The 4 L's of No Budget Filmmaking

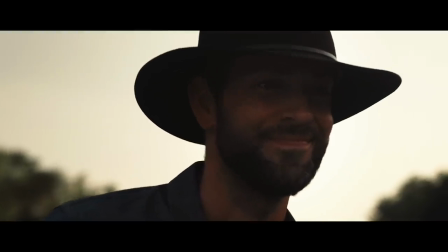So we really wanted to make sure that our wardrobe told some sort of story from the cowboy hat that he wears at the beginning to the hazmat suits The one suit that he wears at the end,
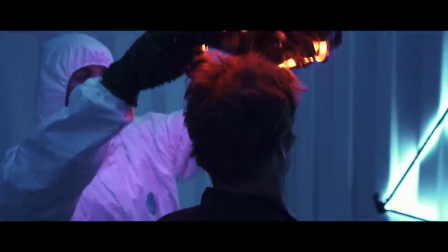which was like some sort of mechanic suit that Zack had So we really wanted to leverage the most diverse Wardrobe pieces in order to tell as much stories we could in our limited time and obviously with our limited resources This is something else you can do great wardrobe doesn't necessarily cost a whole heck of a lot of money in comparison to what a great location would cost a spacesuit is a lot more affordable than a spaceship so when you're making your next independent movie try and see if you can stretch a dollar a little bit further by just getting really good wardrobe and then see if you can creatively implement a cool location because at the end of the day you might have a cool location but if your wardrobe sucks the
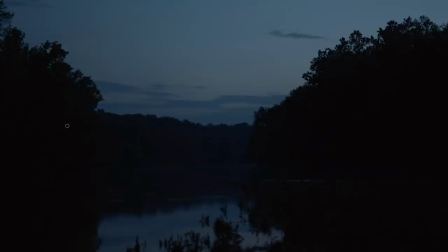two aren't gonna match and now finally let's go into lenses on this project what did we shoot it on uh The entire movie,
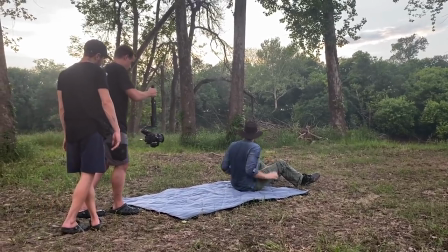except for one shot, was done on a 50 millimeter focal length, with the only shot diversifying from that is our overhead looking down,
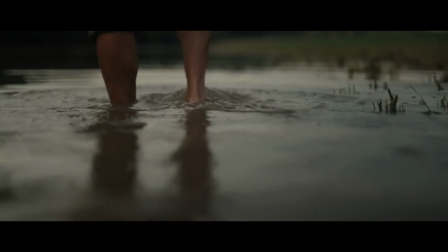which was shot on a 16 to 35 2.8. The major glass was a Sigma prime art series lens at a 50 millimeter 1.4.
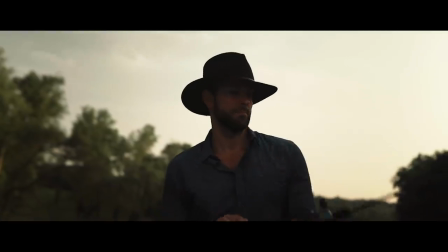And then the other one was this incredible little robust lens that Carl owns.
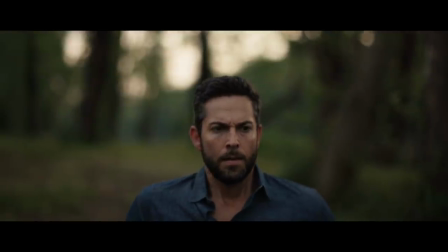And it goes up to a 0.95 and just has this beautiful bokeh dreamy feel,
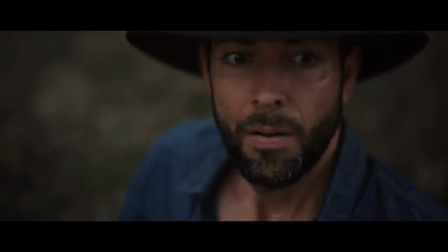which we shot a lot of our beginning scenes on just to create that fantastical mystical vibe.
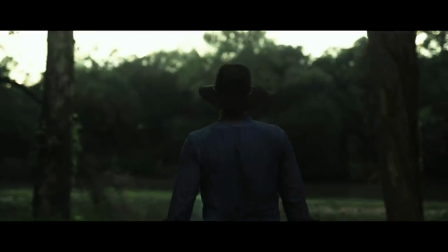The reason why we shot a lot more on the Sigma rather than this fantastical beauty lens was just
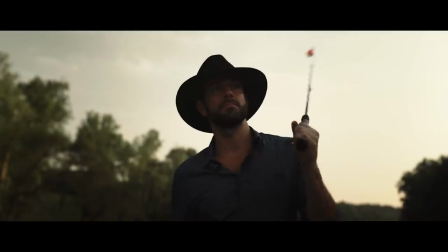because of the autofocus capabilities that the Sigma provided us because we had a lot of gimbal shots. But to tie it all together, what I want the lesson to be out of this entire production of making this movie is the fact that we made a movie during COVID-19
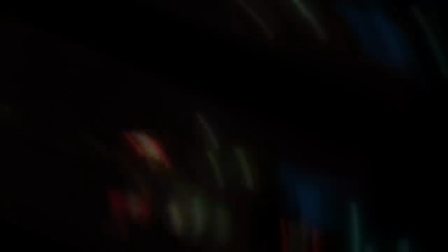that stands up to a lot of my other short films that I've made that I had unlimited resources to.
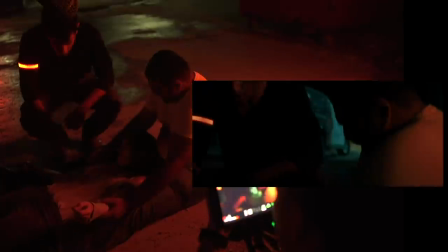And I actually think limitation can propel creativity to a whole new level. I wrote and created this concept mostly out of the fact of just not having anything, but that made me just focus on the things that I did have. So if you don't have a set, if you don't have actors, if you don't have the wardrobe that you want, look at what you've got in your backyard and string those things together.
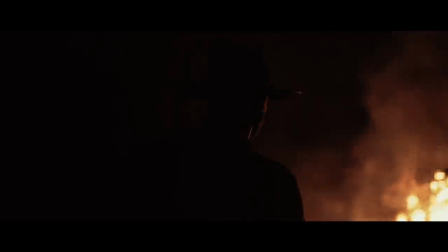This concept came together because I saw a VR headset and a storage container that we had, and I knew that nature was in the backyard.
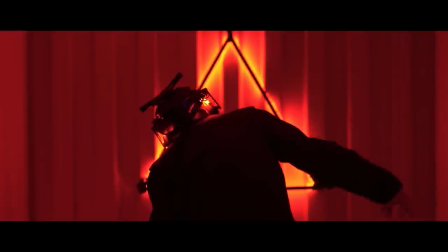And I paired the three together, and that created the narrative that we have today. It wasn't just because I had every single thing at my disposal.
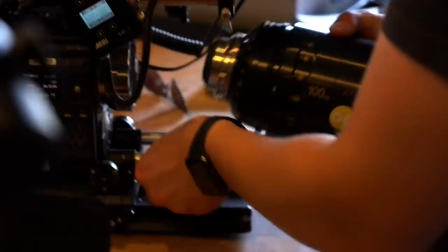The limitation is one of creativity's best friends, despite what everyone tells you.
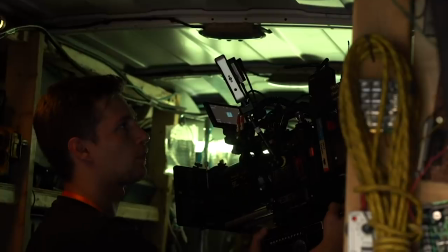Oh, before we wrap all this stuff up, I want to do a little bit of a plug for my online film program, which is known as Pocket Film School.
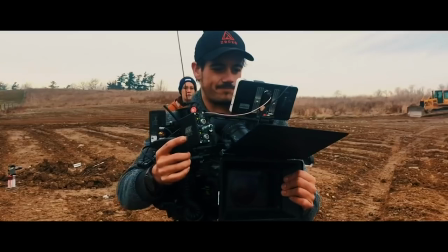Pocket Film School is an online film school created by myself amongst a bunch of other incredible filmmakers. Myself and my team at Pocket Film School decided to wrangle together every single creative that we knew and worked with and collaborated with,
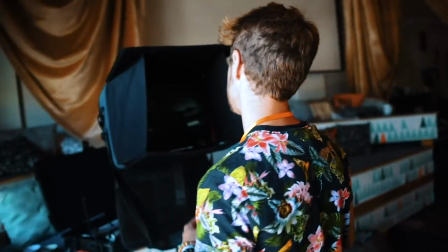which were kind of experts in their field, to create an online film program that taught all aspects of filmmaking from writing,
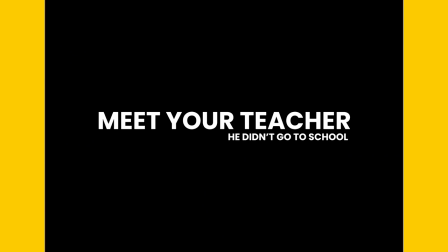directing, producing, cinematography, production design, wardrobe, music, composition, editing, VFX, you name it.
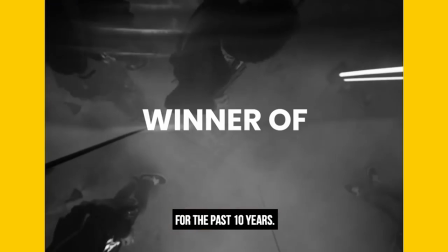We've got a long laundry list of programs available there, and there'll be a link to it in the description of this video,
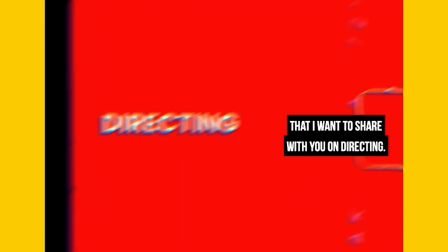but you guys can take a look and give it a gander and sharpen up your craft and filmmaking skills when it comes to making movies and learn the strategies even deeper into what I used for the movie, like The Statement. But that's it. Thank you guys for watching me babble on about this. Hopefully, you can lean into those limitations, learn a little bit more about what you can do with A Little Bit of Nothing and Amazon Prime. goodbye. What I love about all of that is that even though Zach was making a short film with Zachary Levi, they did the whole thing incredibly DIY. It's just proof that you don't need money to get out there and make your film. So big thank you to Zach for putting that together. So make sure to follow him on all the socials, links in the description, and don't forget about the Make Film Challenge going on right now. That's it and until next time don't forget to write, shoot, edit, repeat.